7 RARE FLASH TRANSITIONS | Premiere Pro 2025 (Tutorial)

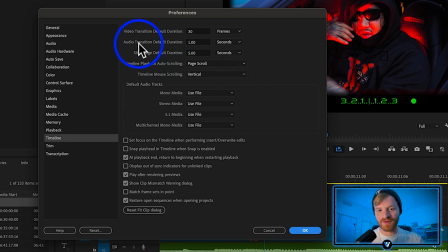Now in this settings window, we can actually set how long it's going to import still images into our timeline. So we don't need every image importing to be 5 seconds long. We actually need them to only be a couple frames. So we're actually going to change this to, let's say, 6 frames per image, and we'll hit OK.
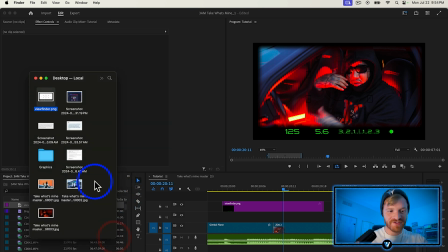Now I'm going to navigate to my desktop, and we're just going to click and drag those screenshots into our timeline.
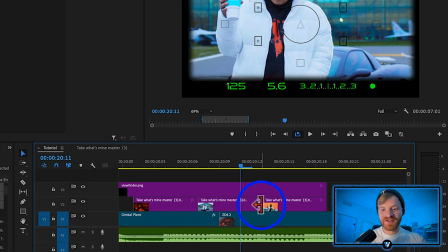You can see they're all 6 frames long. So at this point, I'm actually just going to roughly cut some of these down even more. So just a little bit there on the ends. So now we have our 3 screenshots sitting here over the middle of these 2 clips.
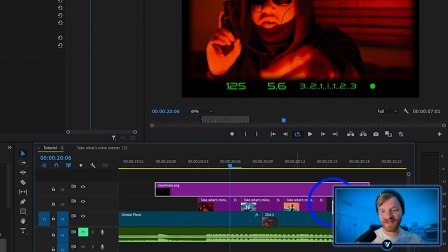You'll notice that the viewfinder overlay still has some empty space on the beginning and the end.
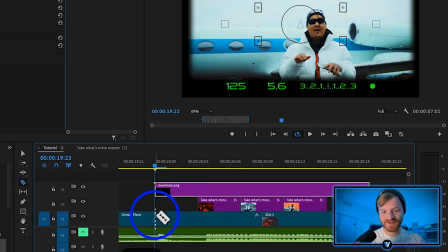Where this viewfinder starts, I'm actually going to cut the existing clip here. So you can see this is the raw clip here on the left side, and then as I scroll through, we start getting that viewfinder overlay popping up. So what I'm going to do is just cut this clip where that viewfinder is.
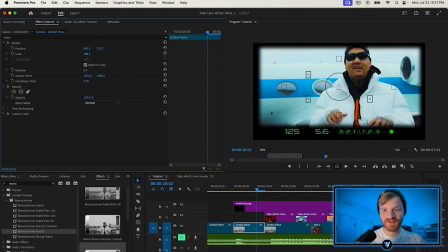And what I like to do to kind of separate it from the original clip is zoom it in a little bit, make it look a little bit different than what they were previously seeing on screen before.
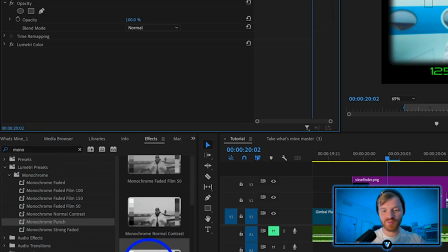And this is personal preference, but I like adding an effect called monochrome punch onto those images at the beginning and the end.
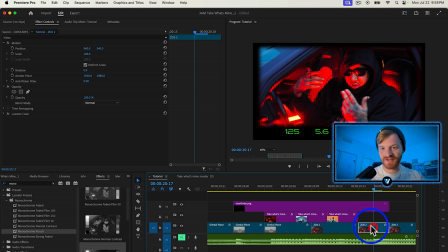We'll do the same thing here at the end. We'll just cut it where that viewfinder overlay is, zoom it in a little bit, we'll make it monochrome punch. So it's all all black and white.
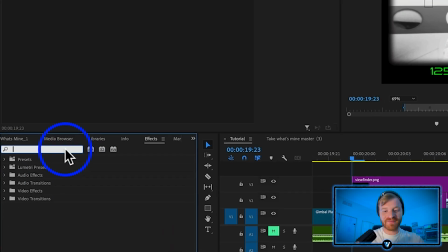And now what we're gonna do to kind of give it that shutter effect, we're gonna kind of create that effect by using an effect called posterized time on the beginning and end of this.
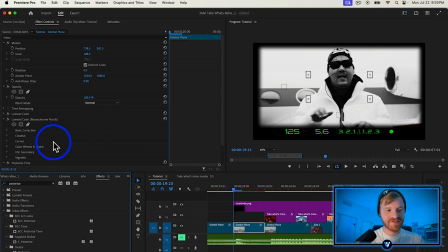We're gonna take a posterized time and throw it onto our first clip here, and we're gonna set the frame rate.
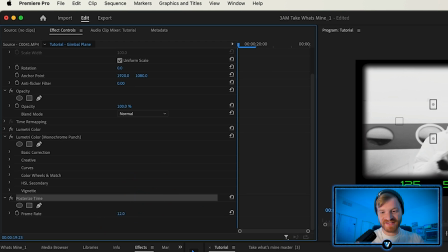Let's go down to 12, and then we'll just copy paste that same posterized time effect on that last clip as well.
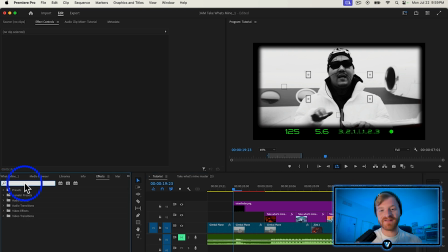So to really sell this effect and make it look like it's actually kind of being shot through a camera lens, we're gonna add some flash. So we're basically gonna do the same thing we did in the first example. We're gonna take a brightness and contrast, but this time we're not going to throw it onto an adjustment layer.
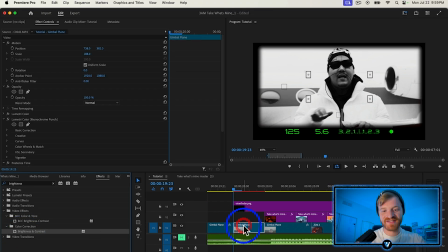We're just gonna throw them onto each one of these clips. So we're gonna take a brightness and contrast, drag it onto our first clip, and this is gonna kind of mimic the camera flash.
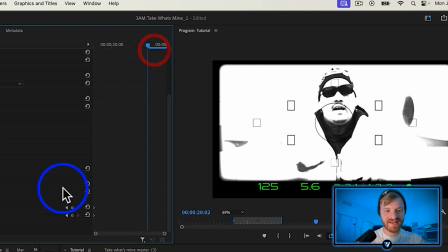So we're gonna turn that up all the way like that, and then we'll come in towards the end and just reset those keyframes so it goes back down to normal.
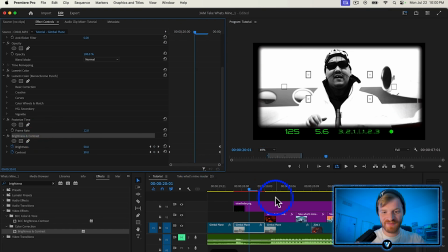So we have a nice big flash there in the beginning, and then we're just gonna copy paste the same brightness and contrast onto these other images as well,
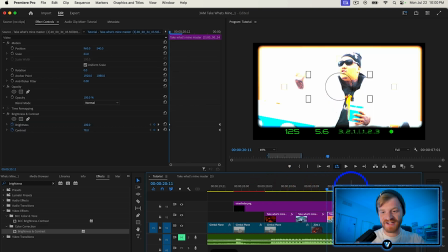kind of just mimic a camera flash happening on screen.
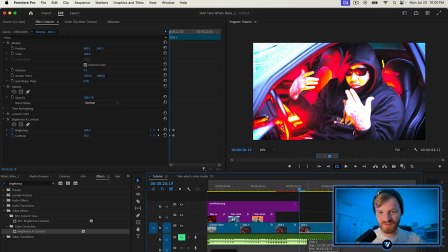And I think I'm also going to throw one onto the very next clip as well as soon as we come out of the viewfinder effect.
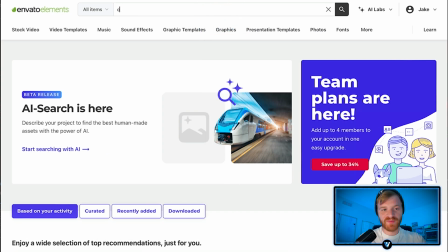Now, I definitely recommend going to some sort of website or YouTube and ripping off a rapid camera shutter sound effect.
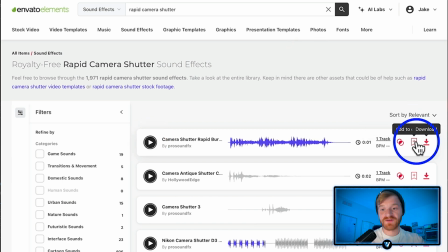So I found this one on Envato Elements. I'm just going to hit download on this and bring it into my Premiere timeline.
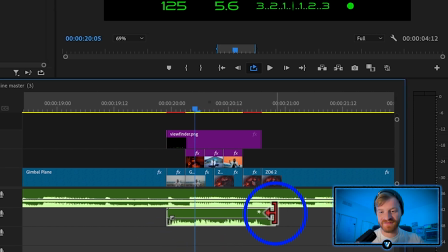So now we have our camera shutter flashing sound effect. It's really gonna feel cool now that we have the sound effect.
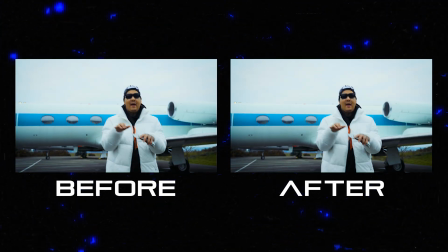This next flash effect is super clean. It's basically just a lens flare with a flash effect at the same time.
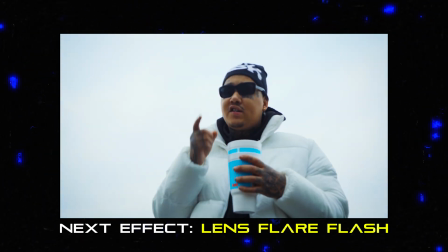It's super simple to create, and I really love the lens flare effect in Premiere Pro.
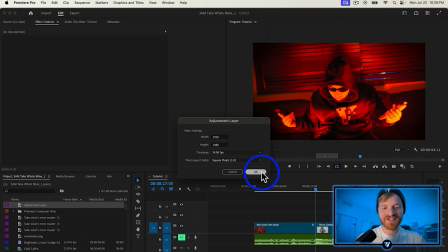I think it's so dope. We're gonna make an adjustment layer in between these two new clips.
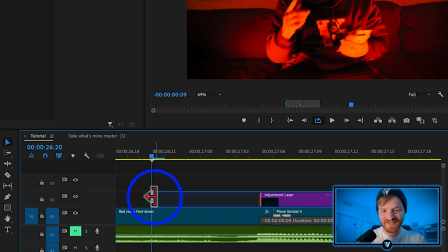Start at the cut, hold shift, go to the left twice, drag it out to that point, hold shift, go to the left 2 more times on the right side.
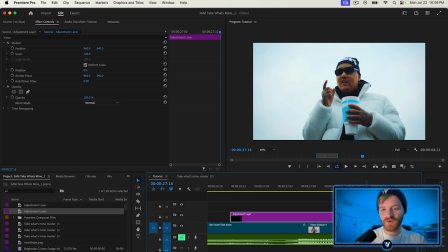So now we have 20 frames total.
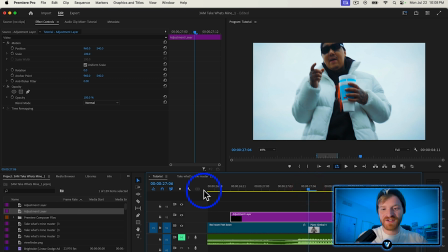Now at the middle, I always suggest you start designing your transition right at the cut, right at the middle, so you know what it's gonna look like at its full effect.
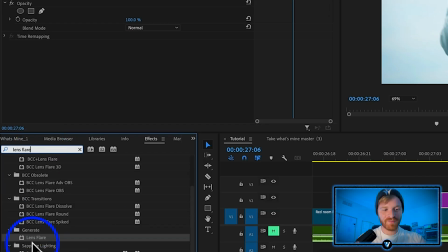What I'm gonna do is take an effect called lens flare in Premiere Pro, and I'm gonna click and drag that onto our adjustment layer.
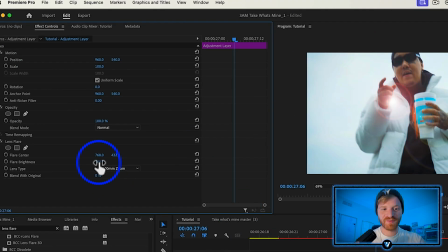By default, the lens flare is not super bright, so let's just bump that up to 200%.
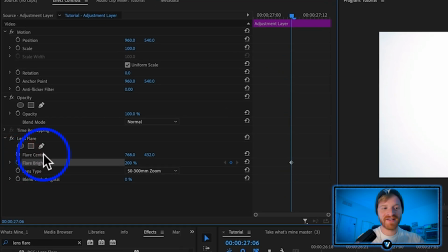We're gonna make a keyframe there for flare brightness. We're also gonna keyframe on flare center. We're gonna just move this over to the right a little bit, so it's more centered in the frame.
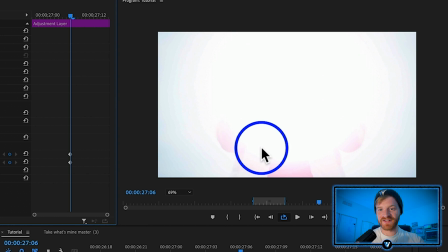You can see there, now we have a nice even kind of lens flare happening right in the middle.
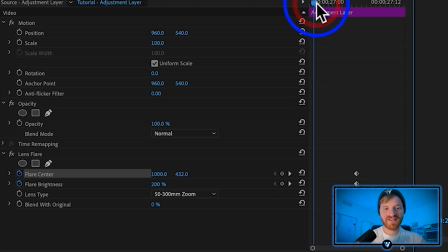We're gonna have it start on the right side and move to the left side. So now here at the beginning, we're actually gonna bring the flare brightness down to, let's go 50%. And we're also going to start this flare on the far right side of the frame.
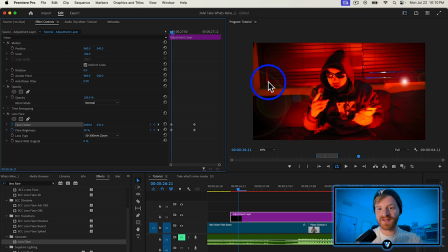Now towards the end, we want it to end up on the left side of the frame. So that's what I'm gonna